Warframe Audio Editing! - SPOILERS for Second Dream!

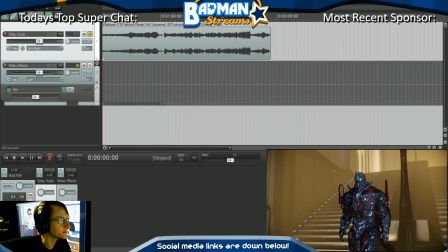So, to answer your questions, now that I'm done talking, I'm glad you enjoy my streams, Fireblaze. Thank you for coming in. My next video, which I'm currently working on, it's almost done. I was actually going to start editing it today, but I left my camera at work, so I couldn't record anything.
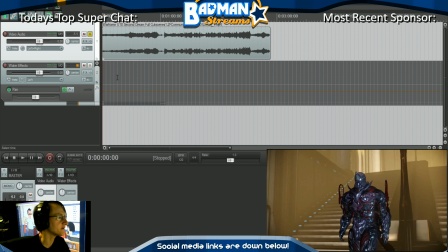But it is going to be on, it's another Lost in Gaming video, and I'm going to be talking about 3 Crash Bandicoot games that were never released. They were canceled. Well, one that was released, but it's impossible to play anymore, and 2 other games that were canceled. And I am really psyched for Psychonauts 2.
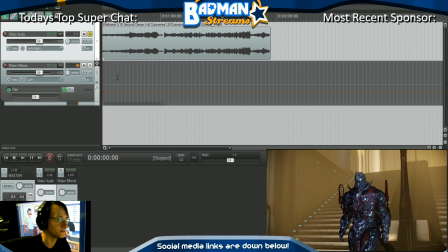Hopefully it comes out, and hopefully it's good. We'll have to see, though. Alrighty.
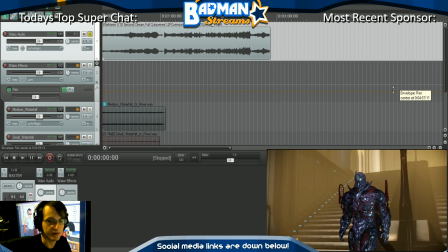So far I was just doing a little bit of messing around while, like, just learning the program.
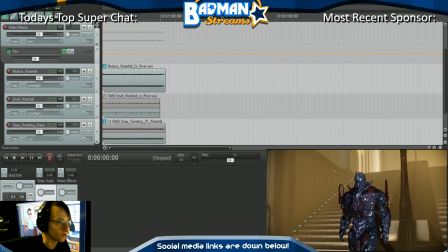So far I've taken some different waterfall effects and kind of layered them on top of each other to get this nice sound.
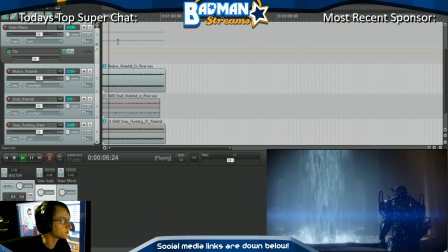So this is the new waterfall sound that I've kind of put together. I gotta mess with the levels a little bit, but it's a combination of a few different sounds.
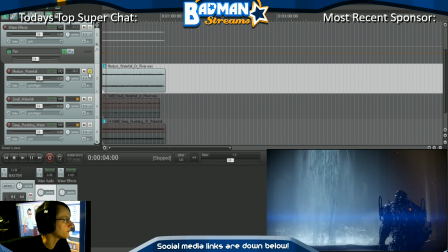So I have what I would call a medium sound, which is like just the sound of flowing, which I liked.
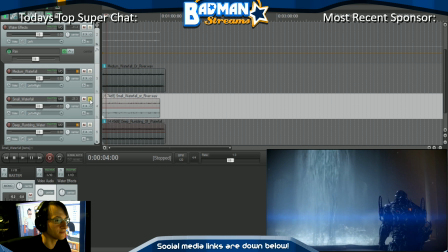And then I have, which is a much smaller sound, which I'm using more for the sound of the water hitting the puddle below, because you're not getting that in this as much.
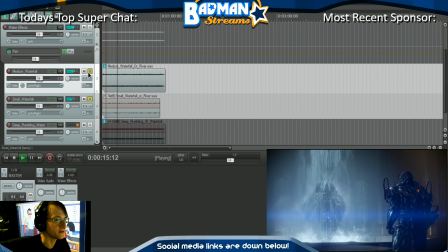This is more of like a flowing sound, while this is more of the sound of the water hitting the bottom, which is great. So mixing those two together, you get this.
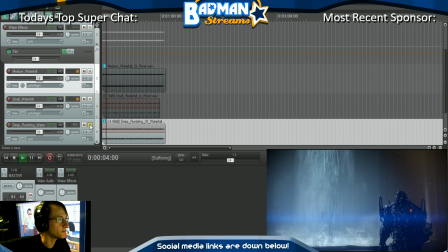But what really pulls it together, I believe, is the deep rumbling I have, which is just a little bit below it.
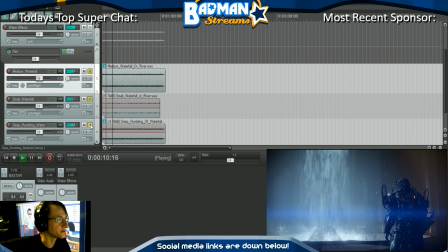So you can kind of hear the difference there, it's really nice. So what I want to do here is I'm going to close this.
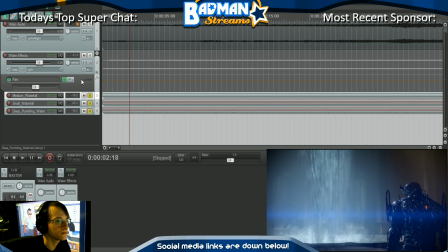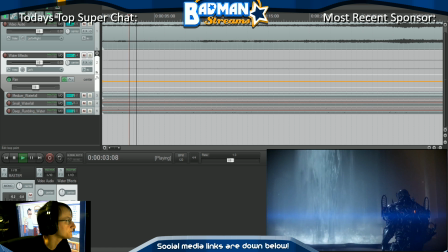to not solo this. Okay. I need to find that point right there.
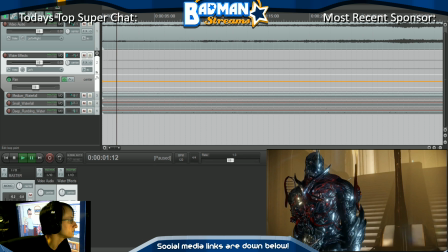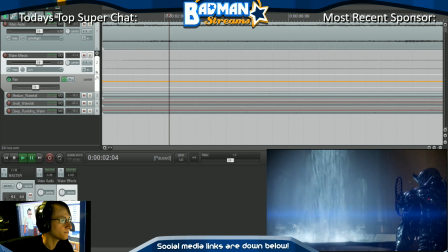There. I'm your favorite YouTuber? That's awesome, man. I'm glad to hear that.
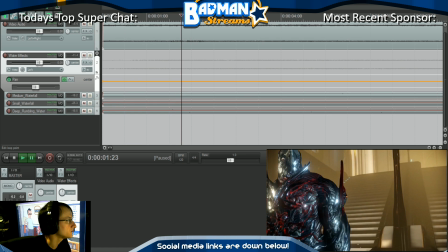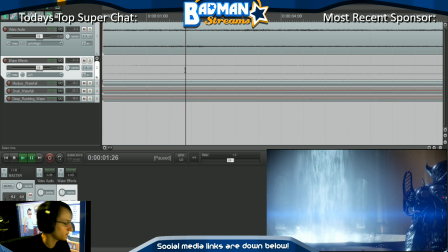Okay, so what I'm going to do here is I'm going to do this and then do this.
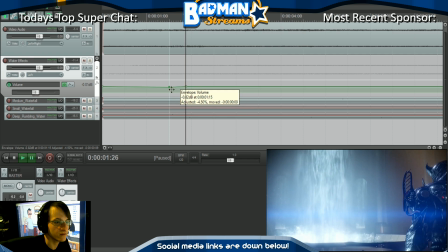And just basically bring this down.
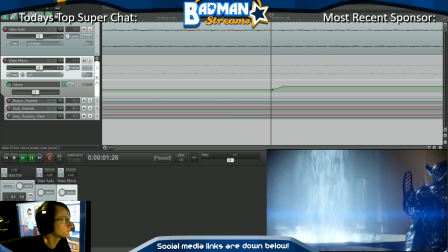So this needs to come over here, and this needs to come over here.
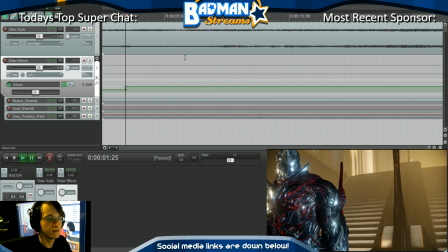Okay, so I want the water to sound kind of distant. That's the plan at the beginning here.
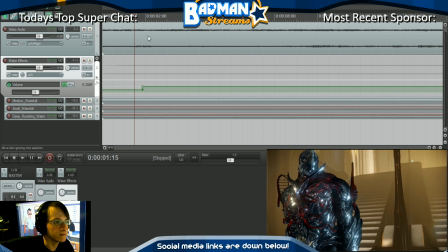But I need it to fade nicely. The first thing I need to do, though, is I need to make sure that these audio levels are right.
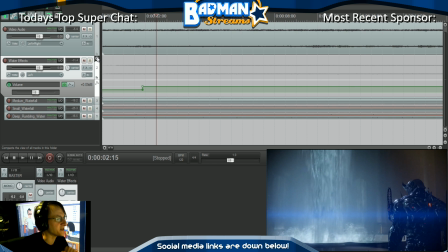What's the best phone microphone do you recommend? Best phone microphone? I would not recommend a phone microphone. They're not really designed for picking up a full EQ range. If you're buying a phone for the microphone, you're buying it for the wrong reason.